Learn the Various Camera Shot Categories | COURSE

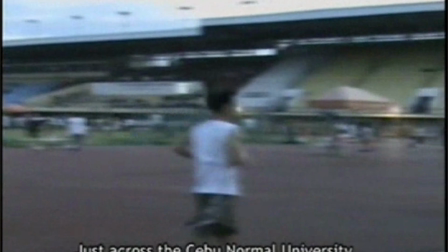244s
But the truth is, panning shot has its own purpose, not just pan the camera to show how big the area is.
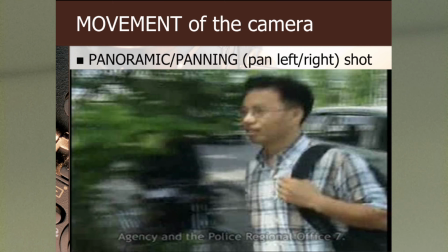251s
Panning shots have stories to tell. There's such thing as Swiss pan shot.
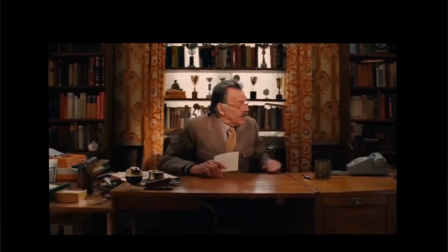256s
It is commonly used during fast actions like crowd dispersal, demolition, and sports where simultaneous actions are happening.
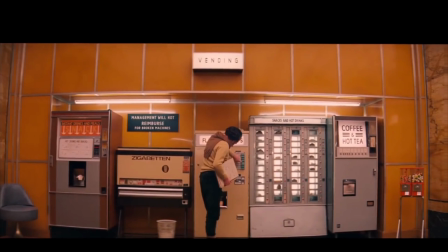263s Quickly come to recognize one another by sight as the only Tilt up or down.
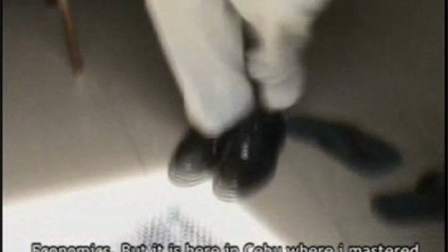268s
You shouldn't say pan up or pan down because panning is only for horizontal or side-to-side movement of the camera.
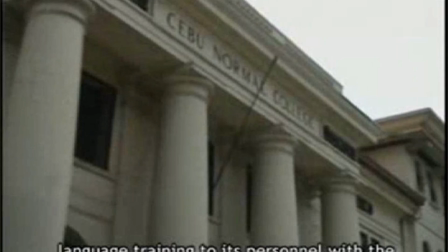274s
Tilt shot has also its purpose, to emphasize height and relate a scene to another.
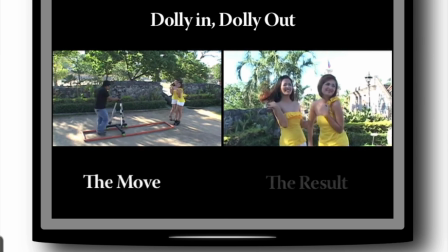281s
Dolly in or out involves moving the camera towards or outwards the subject without adjusting the zoom lens.
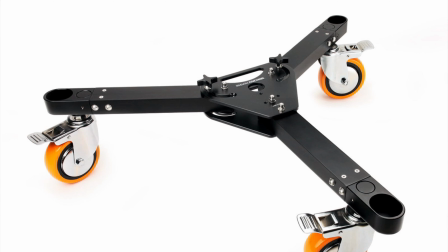288s
It's called dolly because you have to move the dolly. A dolly is the wheeled platform used to support the tripod.
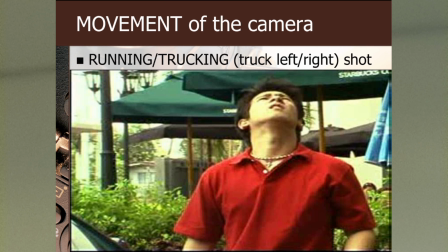295s
Running shot or tracking shot is moving the camera to the sides with a stationary subject.
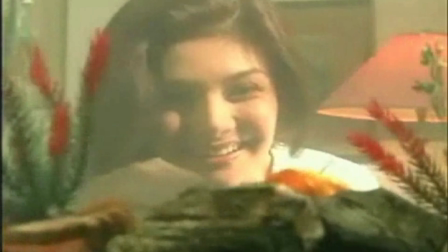300s
It is different from panning shot since the camera is not changing its subject matter.
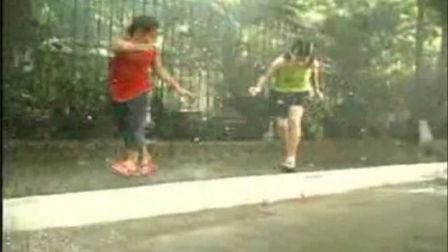306s
Then we have following shot. It's when the camera is following the movement of subject either by panning or tracking or walking.
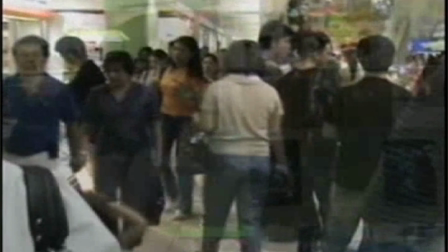314s
This is the walking shot. Simply the cameraman is walking forward when taking the shots.
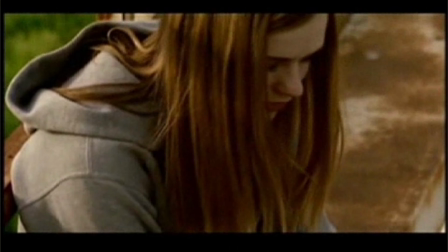320s
Crane shot is when a crane is used or a jib arm is used in carrying the camera to take a low angle to high angle shots and vice versa.
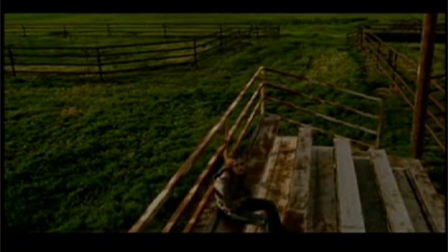329s
Nowadays, we use drones to do this up to the extent of taking an aerial shot.
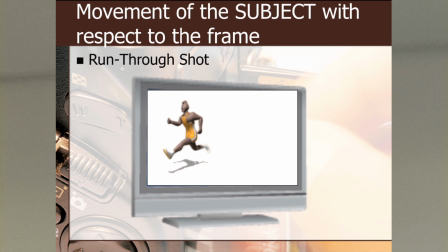334s
Run through shot. It's when the subject is running through a frame of shot.
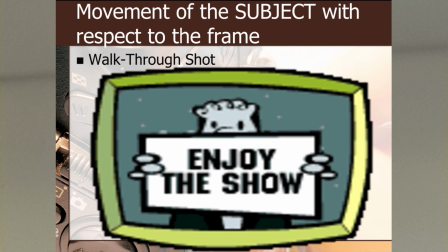339s
Similarly, the walk through shot is when the subject is walking through a frame of shot.
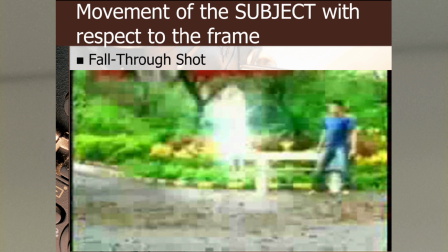344s
And also, the fall through shot when the subject is falling into a frame of shot.
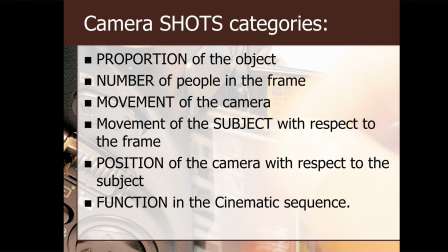351s
Next category of shots is position of the camera with respect to the subject.
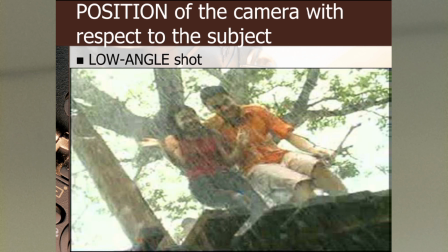355s
When you say low angle shot, it's when the subject is at the higher ground while the camera is below.
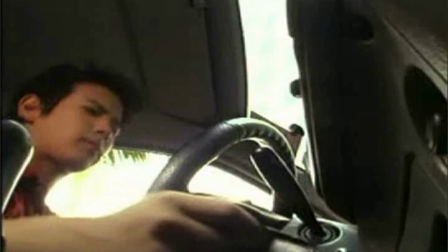361s
Low angle shot is basically used to determine height and elevation.
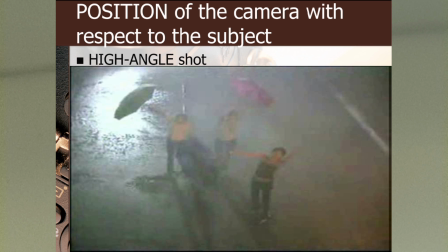366s
Then there's the high angle shot, which is intended to dwarf the subject.
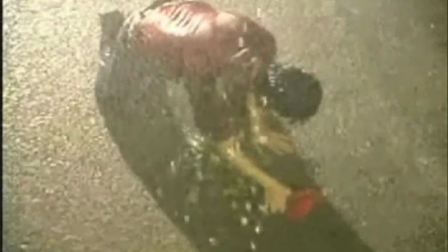370s
High angle shots are also used in establishing a space from an elevated position.
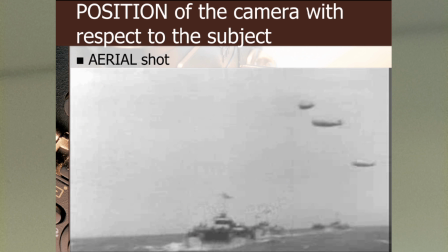376s
Aerial shot, on the other hand, is also used to establish a space, but usually taken by cameraman on board a plane, chopper, or balloon.
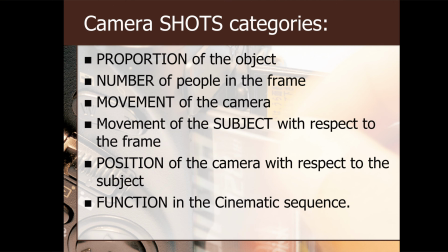384s
Nowadays, we use satellites or drones. Next category of shots, function in the cinematic sequence. This is how the camera shots are used in the video or film during editing.
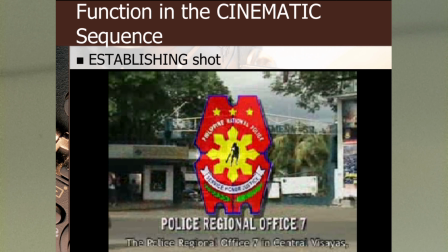395s
I've talked a lot about establishing shots a while ago, and it refers to, as its name implies,
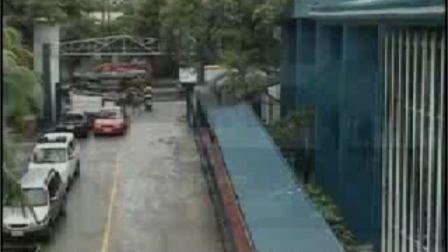401s
is used to identify the location of the shooting or the subject matter.
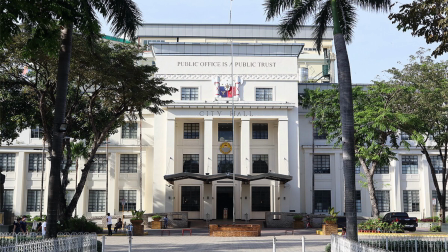405s
If your story is from City Hall, you may begin your story with the facade of the City Hall building. Most often, wide shot or extreme long shot or an aerial shot makes a good establishing shot.
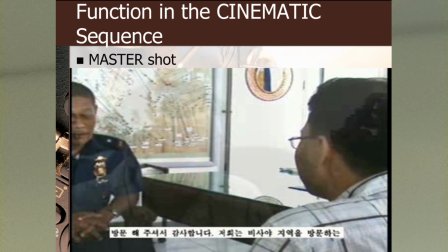416s
Master shot. In an interview, the interviewer's close-up shot is the master shot.
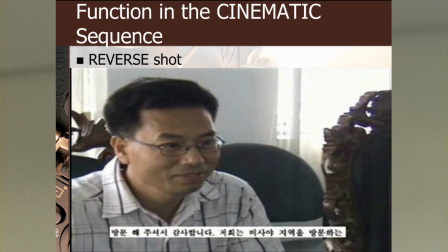421s
Also in speeches, the speaker's speech is the master shot. Reverse shot, as the name implies, is what the subject in the master shot is seeing.
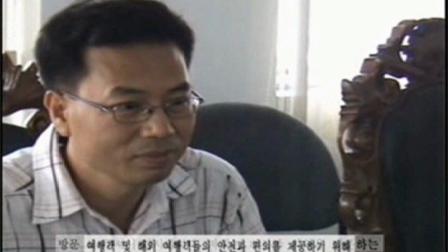430s
In an interview, the close-up shot of the interviewer or reporter perhaps is the reverse shot.
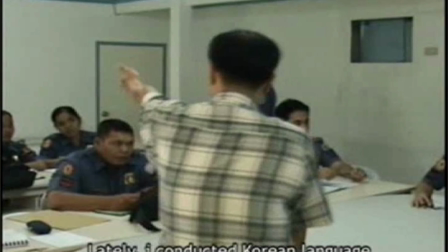436s
In a speech, a shot from behind the speaker in a panel is the reverse shot that would show the audience.
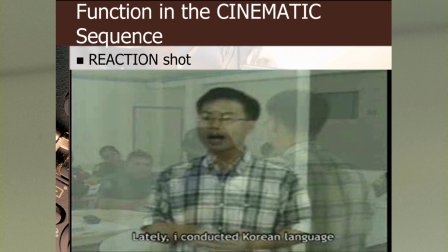442s
Reaction shots are not just random shots in the crowd.
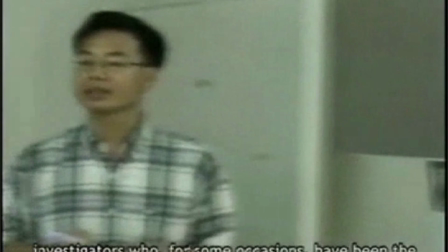446s
It is not a pretty face in a forum, but it's the faces of those who actually reacted to the speeches or those who witnessed an event.
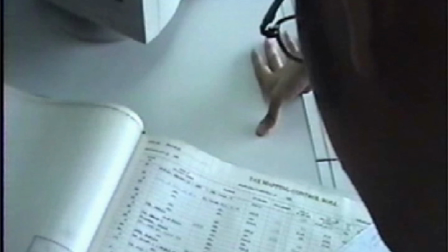455s
Insert shots are details of anything or paper or a document, for example, that a person is trying to check or read.
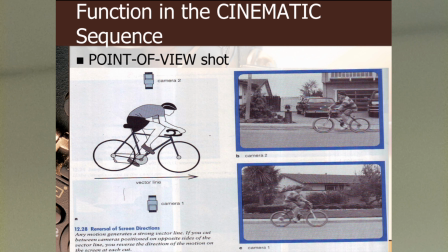463s
Point of view shot.
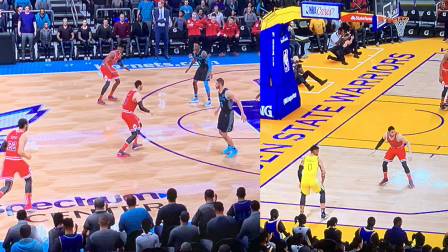464s
For those of you who are watching basketball coverage or any court games, sometimes you can see graphics telling the viewers that it's a reverse angle.
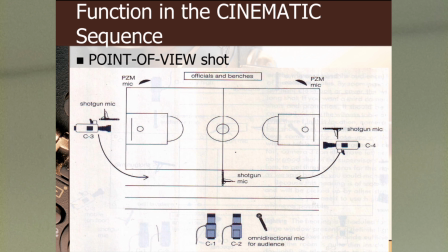473s
In a basketball or volleyball game coverage, all cameras are situated in one side up to the center only. This way, the point of view can be established and viewers of the video won't get confused on which direction is the action is heading.